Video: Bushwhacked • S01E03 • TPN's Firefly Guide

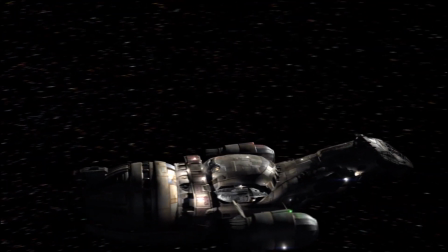0:01 Bushwhacked is the third episode of Firefly but was the second to air thanks to Fox.
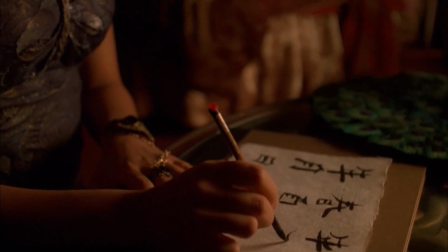0:05 The episode was written and directed by Tim Minear and its story uses a curious structure that further develops some of Firefly's deeper themes.
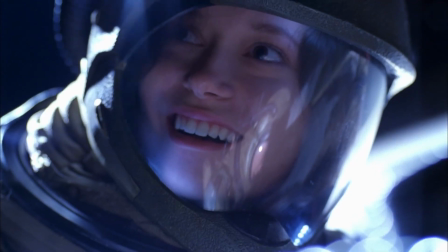0:13 The term, bushwhack,
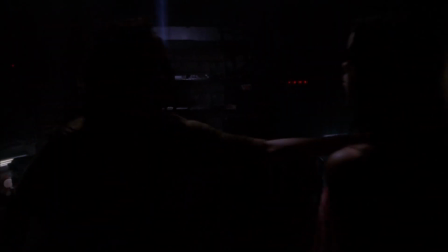0:14 means to live or travel in wild or uncultivated country and in this episode we see what happens when that wild or uncultivated country hits back.
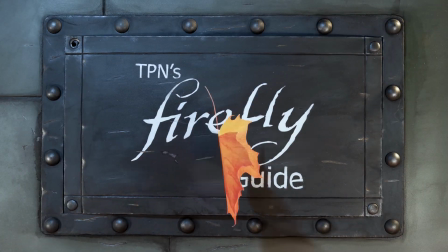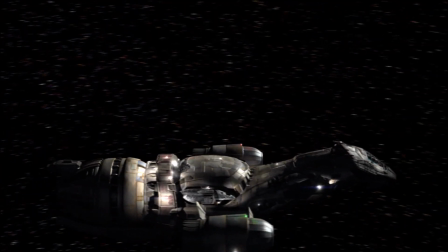0:32 The crew is taking a little time for recreation in the bay with a game of…
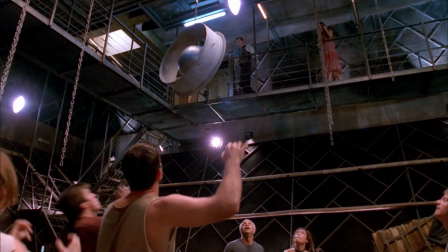0:38 The structure of the opening scene is important as it reinforces the current state of each character as well as develops one of the episode's key themes,
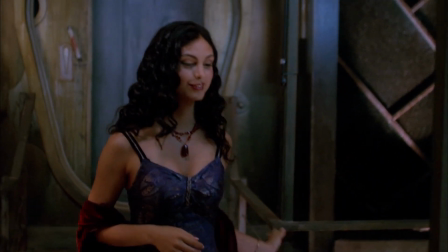0:46 Civilization vs the Frontier. Inara and Simon, the two most cultured of the group, watch the game looking down from above.
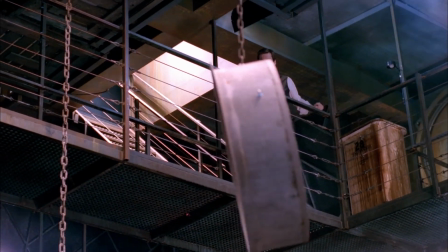0:53 Their clothing still showcases an influence of high society, though Simon's is evolving compared to the pilot.
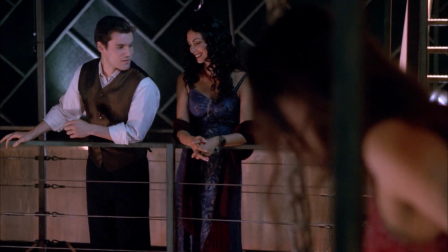0:58 His sleeves are now rolled and he has no tie. He is confused by the game but Inara's reaction to it reflects understanding.
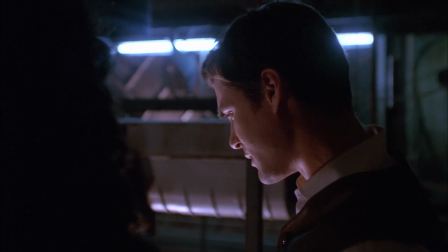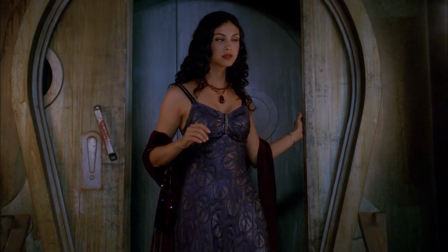1:12 Inara understands the situation better but she is where she chooses to be.
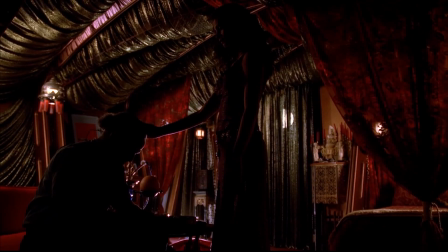1:16 And while Inara and Book don't consider themselves part of the crew, Book has still chosen to play the game.
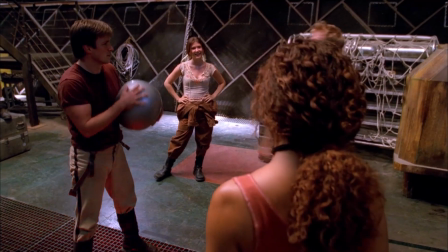1:21 When the proximity alarm goes off and Wash has to go to work, Kaylee invites Simon down from his position, metaphorically, into their world.
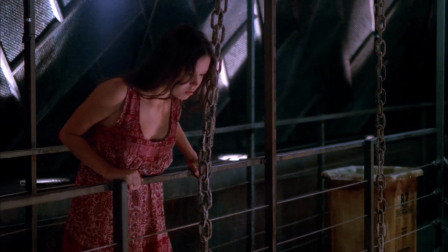1:32 And then of course, there is River, still on her own from everyone. Jane and Kaylee's brother-sister bond continues.
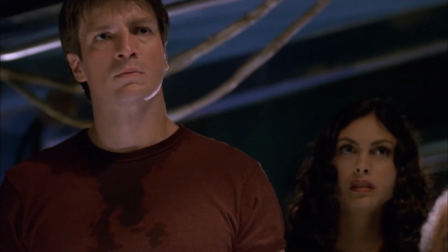1:42 In the cockpit, everyone takes in a view of the derelict and the blocking gives us a hint of the current state of all the characters and their relation to Mal.
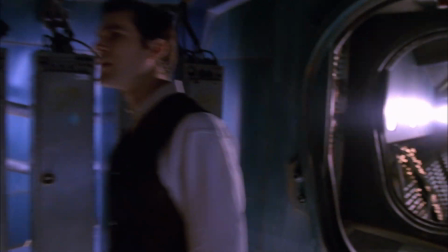1:49 The trusted in the front, Anara slightly in the back, the doctor just barely inside and far off on her own, River.
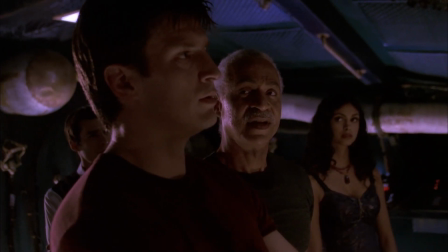1:56 Again, revealed through a camera motion rather than a cut. The crew argues as to whether or not to check out the derelict, with Book as usual being the Conscience.
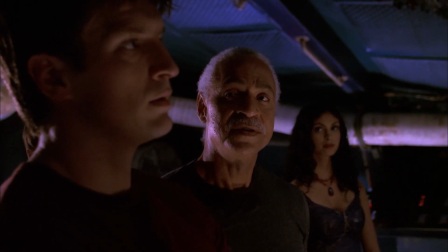2:04 "-Shall I remind you of the story of the Good Samaritan?" "-I'd rather you didn't."
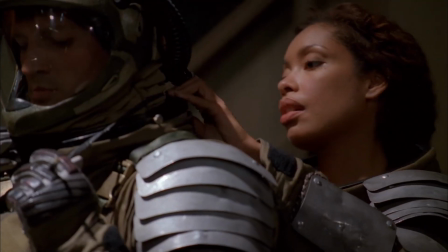2:08 As the team dresses to search, Simon, the most civilized of the group, expresses his terror at the nothingness of space and Jane acts with his typical compassion.
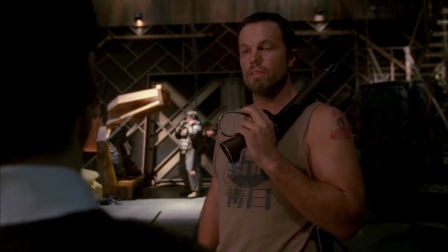2:17 "-It's impressive what nothing can do to a man. Like that fella we bumped into. He likely stuck up under our belly about now.
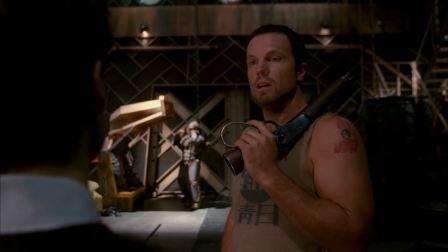2:23 That's what space trash does, you know, kind of latches on to the first big something, stops long enough.
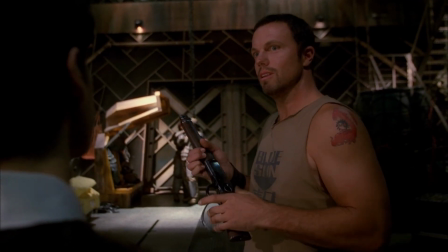2:28 It'd be a bit like you and your sister, wouldn't it?"
The ship shows signs of being taken rapidly.
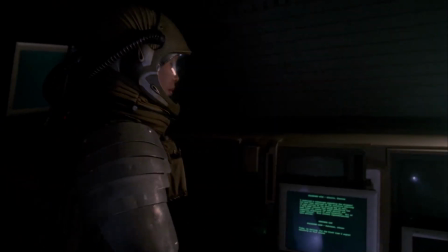2:35 There are trays of uneaten meals and supplies left behind. A terrifying personal log appears to somehow wake River on the ship.
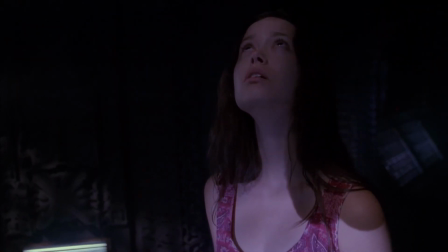2:42 Jane pranks Simon over to the derelict and River follows, pointing out the defiled remains of the Reaver-fied colonists.
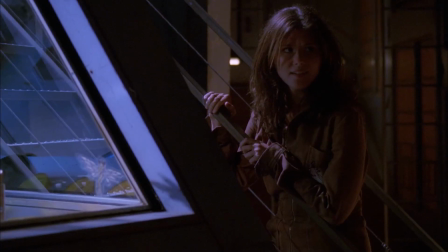2:49 They discover a traumatized survivor, Kaylee, ever the cheerful one, isn't sure the dude killed anyone.
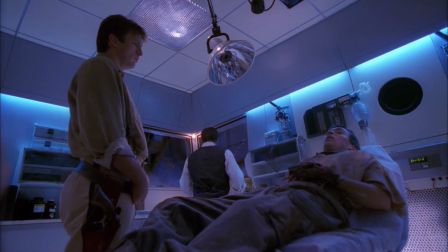2:55 Jane is assured of it when the survivor looks out the window at Kaylee and Inara and says, Cattle.
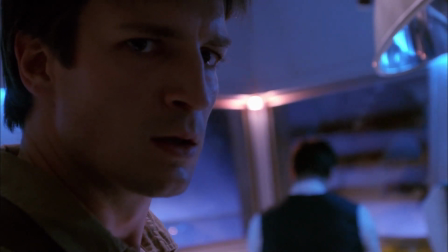3:03 Cattle for the slaughter.
Mal's mind is made up.
Dope em.
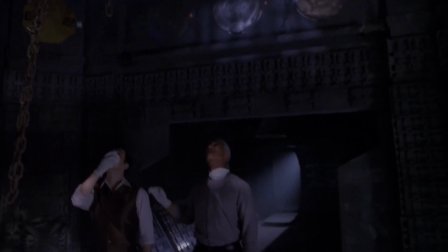3:08 As Kaylee frees them from a reaver trap, Book tends to the dead and just as they're about to set sail,
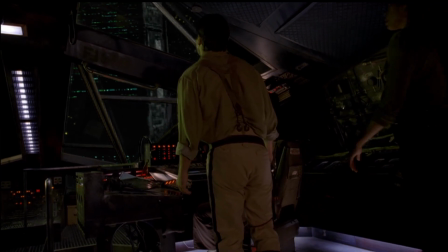3:13 the alliance comes upon them and the second act and flavor of the episode begins. Mal asks Simon to bring River to the bay and Simon doesn't take it well.
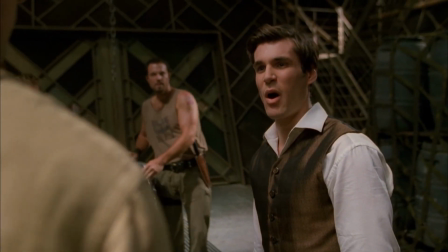3:21 Is that why you let us stay? So you could use us as bargaining chips? Don't be a fool, Simon.
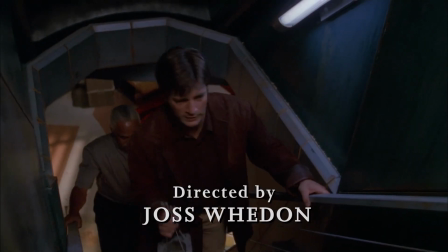3:26 Book already knows and understands what Mal intends to do by virtue of the conversation he had with Mal in the previous episode.
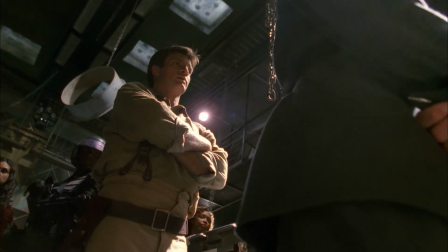3:32 The Alliance boards and searches the ship. In his exchange with the Alliance officer, Mal uses his full heroic title.
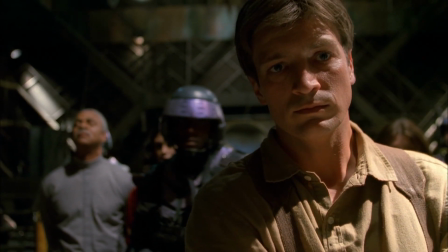3:39 I'm Captain Malcolm Reynolds.
As well as very particular language to answer his questions.
A brother and sister, when I search this vessel I won't find them, will I?
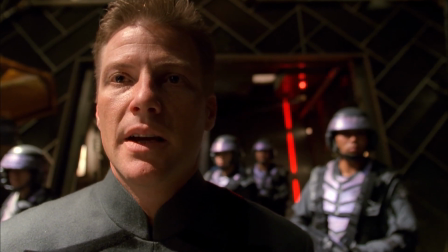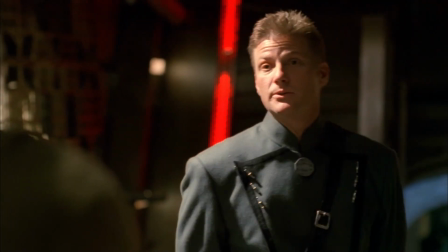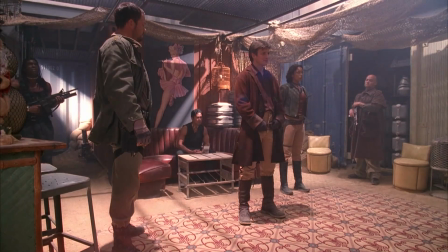4:01 As ever, with Mal, Verbalocity is mostly just an opportunity for cunning.